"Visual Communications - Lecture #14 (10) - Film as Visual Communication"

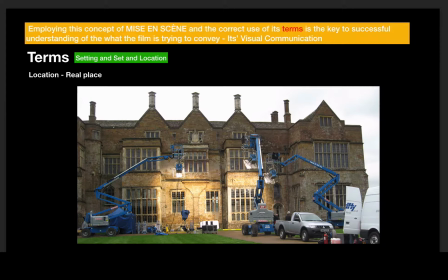[16:33]
You don't have as much control when you're on location, right? You have to light things. The weather may not agree with what you're trying to do. So it's very difficult. So when we're talking about setting, though, really what it's about is you're establishing the idea of the film through the location,
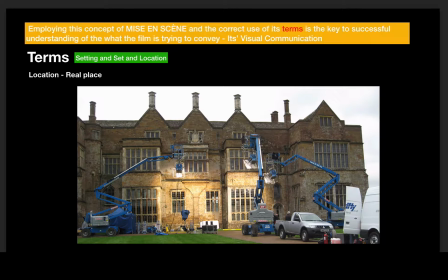[16:53]
through where the characters and the objects in the film are going to interact. And the set can say so much about a film. Okay, the next thing we're going to talk about is props.
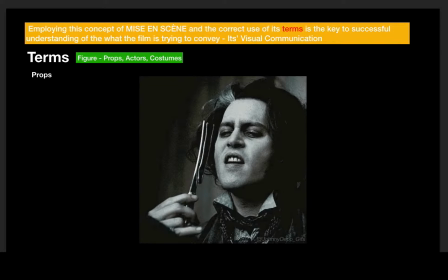[17:05]
So props, figures, we're going to talk about figures, which include props, actors, and costumes. So figure is a term for all those things, and we'll talk about props as the next one. So this is another aspect of mise-en-scene is figures, right?
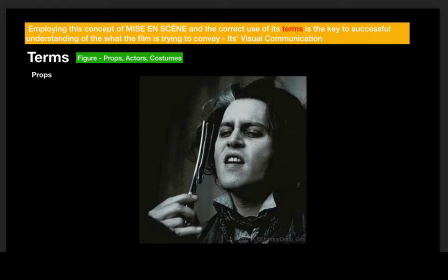[17:23]
They're involved in the physical spaces. They can include, all these things, costumes, props, actors, but they can also include like architecture, trees, plants. People don't think of trees as a prop, but they are.
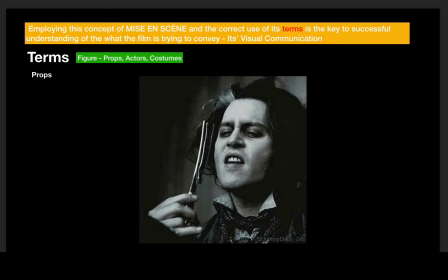[17:42]
Anything that comes in front of the camera that is in a scene, especially if it's used, then it's a prop. All right, here's Johnny Depp. Speaking of Johnny Depp again, I got a GIF there for you. So this is, maybe you've seen this, Sweeney Todd, right? So this is his... this is an important part, right?
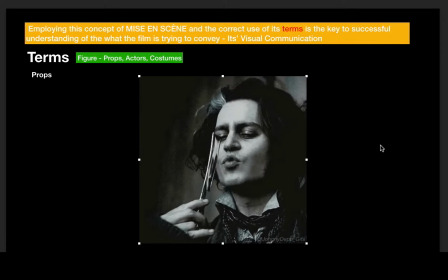[18:01]
Significant object, right? So if we talk about props in particular, they're short for properties, by the way. They're used by the actors that function as part of the story. They give off certain symbolism and a significance, and they can be used to express and classify, their character.
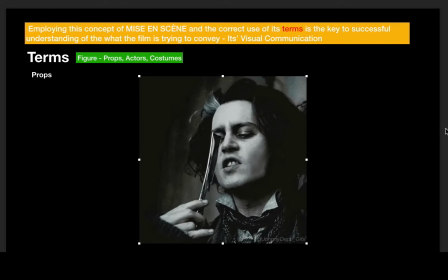[18:21]
Thoughts, feelings can come out of props. So Sweeney Todd's character, he had a special relationship with this knife. So this movie came out in 2007. If you've never, it's a musical. It's been a musical on Broadway, and it's the main.
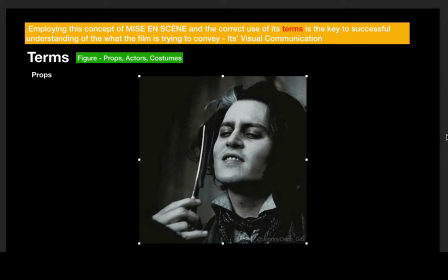[18:37]
This razor blade is the main prop that he uses, and it defines his character as this, professional in his trade, which is a secret serial killer. Anyways, so here's another example of props.
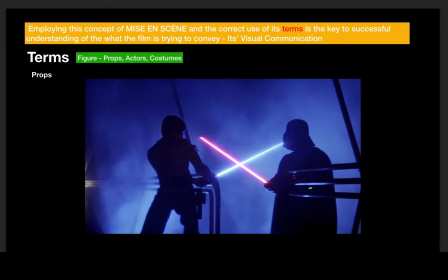[18:52]
You're probably familiar with these props, right? I'm sure everybody who's in this class has seen this movie. What do these famous props communicate? If you had to think about it, what is Luke Skywalker's lightsaber?
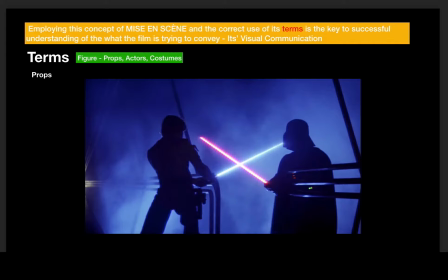[19:09]
It's different than Darth's, his father. It's different than his. Hope I didn't ruin that for anybody. You've got these two battling lightsabers, and their colors are important, right? And this tells us something about these two characters.
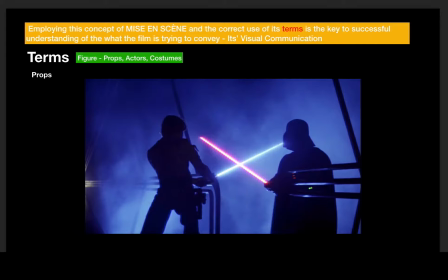[19:21]
We know immediately because the visual language that George Lucas has given us that the red ones are the bad ones, the blue ones are the good ones, right? Or the green ones are the good ones, right? So, here's a prop telling us something, visually communicating that words,
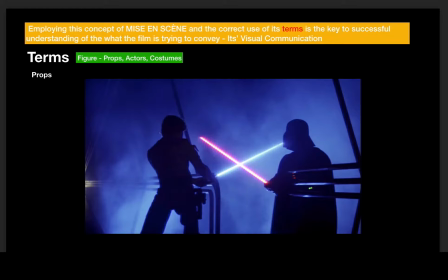[19:40]
we don't need to have a sign that says, hey, by the way, the red ones, they're bad. We get it because the bad guys always use the red ones. Remember, these elements can broadly refer to any object in the film's frame, frame, right?
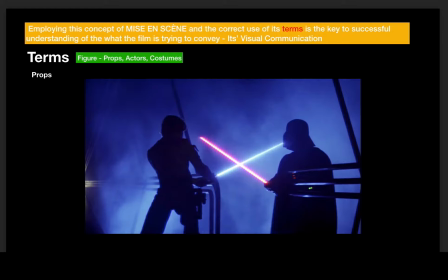[19:54]
So I mean, a prop could be, again, it's it's even the human figures are props. Background characters are props. Pets, right? Animals, right? Horses in the background of a scene are props, essentially. So if we're using the proper terminology, any figure
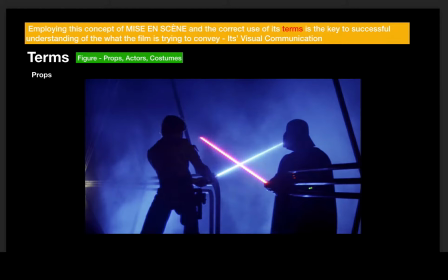[20:14]
or object or costume, right? Any actor, prop, costume is a figure on there in a movie.
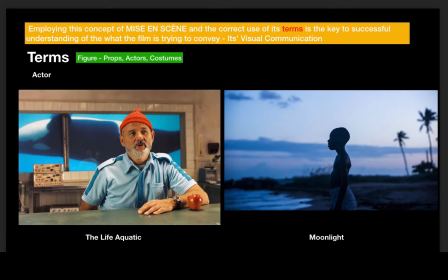[20:27]
So if we talk about actors, now of all these, right, of all the things we're talking about, the human figure in the form of an actor or actress is the most significant object on screen, usually in a movie, right? They're the most important thing that's in the movie.